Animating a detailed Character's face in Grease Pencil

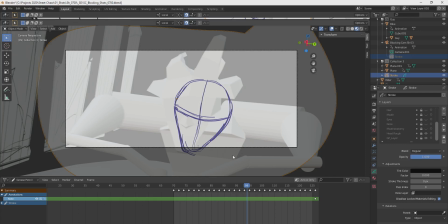217s
And I put a little cross on here just to indicate where the center of the face would be. or like the this would be the top of the nose probably for any
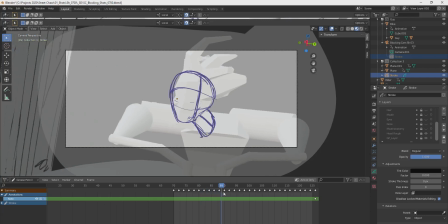226s
given character or like the eye line and you notice when he turns his head the cross kind of lags a little
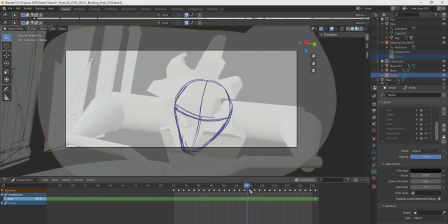234s
bit behind which is like um very important to employ in animation in order to make it look naturalistic that there's sort of like
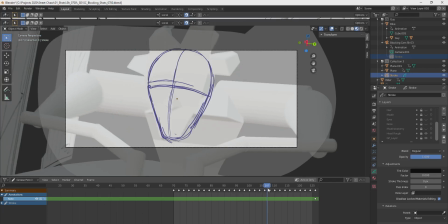244s
um a follow-through so like when the bigger object moves and the smaller objects that attached to it kind of move behind and i wanted to employ it in this
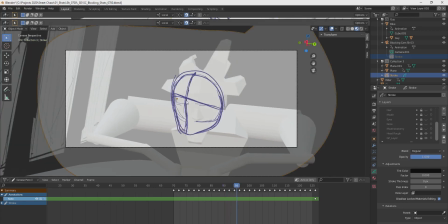253s
like very basic level even where um it feels like the force of um gravity
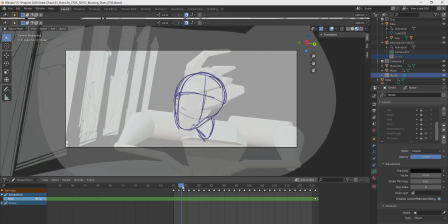261s
no like man was it called in english like a
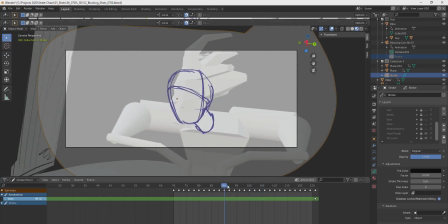266s
like a love-hate relationship isn't it um but well that this cross is a little bit delayed so um
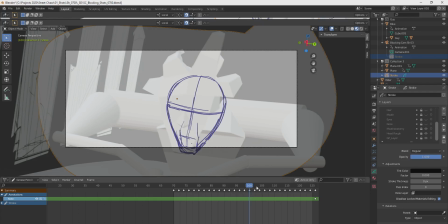275s
The second thing I did after this head shape was putting a little basic box on this
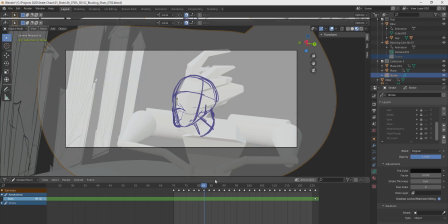280s
to indicate basically the protrusion of the face where like the mouth is located on. Because if you just construct this kind of basic teardrop shape for a head,
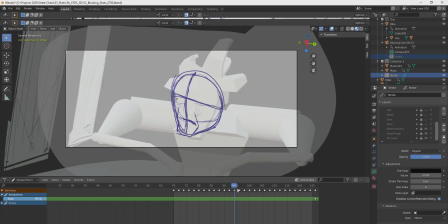289s
usually we'll put the mouth too far back in the head and it will make it look like a weird face basically.
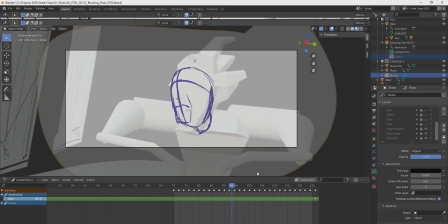298s
So I sketched it on top. The cross gave me an indication on where to put this.
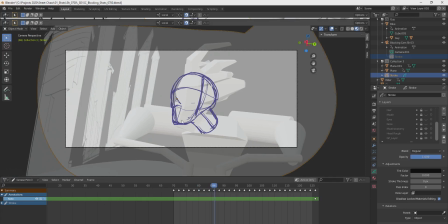304s
and so i have the indication of all this is the head geometry this is like the chin of the skull and it moves accordingly again like
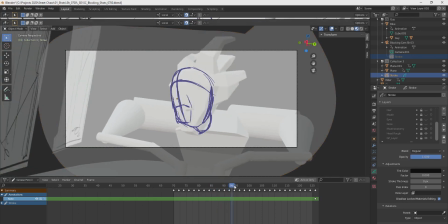312s
a little bit of a follow-through when he moves down here the chin goes a little bit in this direction as if it would like drag behind
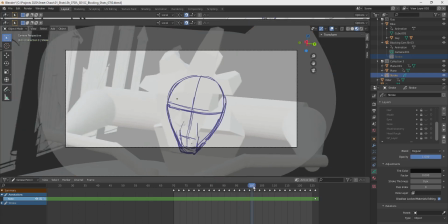319s
slightly and then make this tiny little arc here on the bottom side and come back to the front you know It's like it's wobbling a tiny bit.
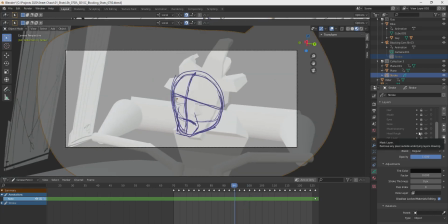329s
Cool. With that out of the way, I started off with the nose.
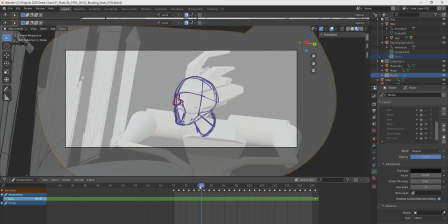335s
And this is like I made them all in different colors so I could distinguish the layer from each other.
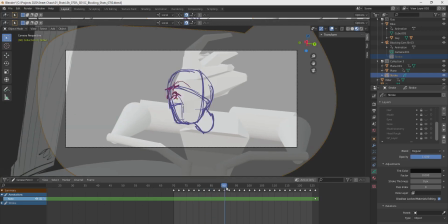340s
And this is like a new layer for every single facial feature, basically.
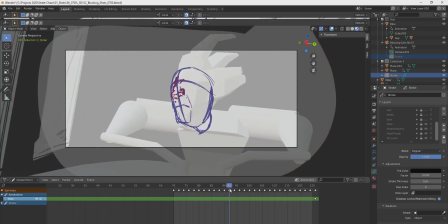344s
I chose to start with the nose because this is like the most fixed facial feature
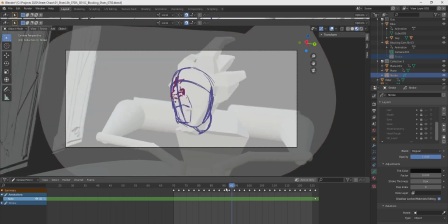349s
of all of them when it comes to like facial expressions.
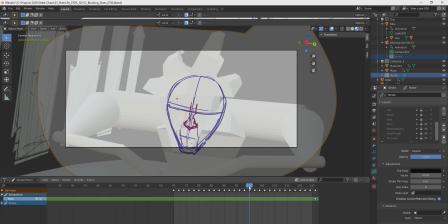355s
There's like some things going on with the nostrils and like the folds there, but still it's like relatively static compared to other things.
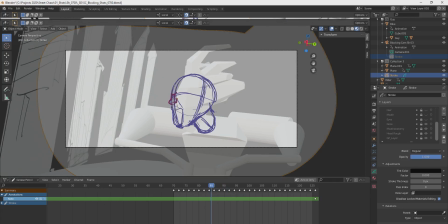363s
And again, like this line here gave me an indication on where to put it and
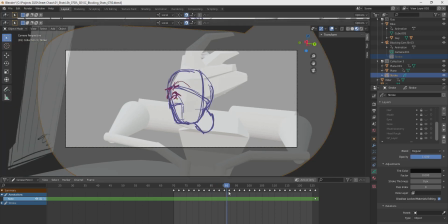369s
where the top part of it would be. this is like where the cross intersects and i
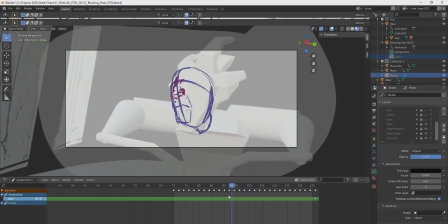374s
could manage to draw it in perspective kind of nicely and
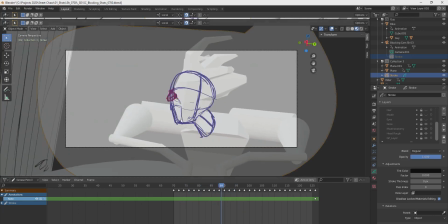379s
have some basic things about the the expression that i already
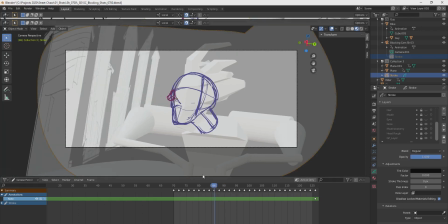384s
knew i wanted to give him uh already going on there like here you see like he's dragging up his nostrils a little bit
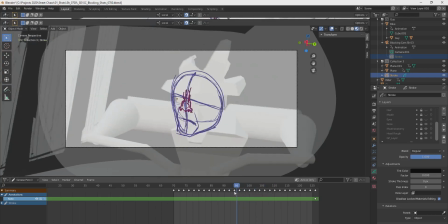393s
and then whoop short moment of relaxation and going to the front
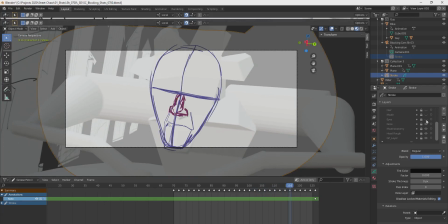399s
with that out of the way I started doing the eyes This is the biggest part To get out of the way The most expressive part So this is like a very rough pass On the eyes
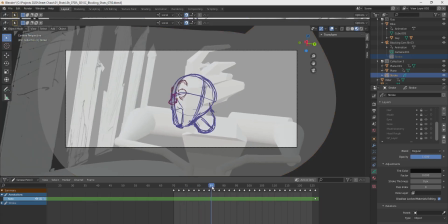410s
The way you would do this The way I did as well Is you chose
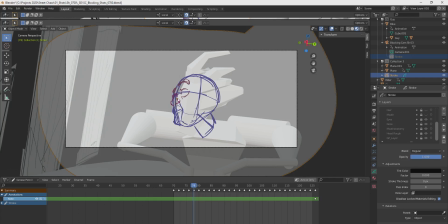417s
The key poses basically So you choose one pose Where the eyes are more like surprised Or scared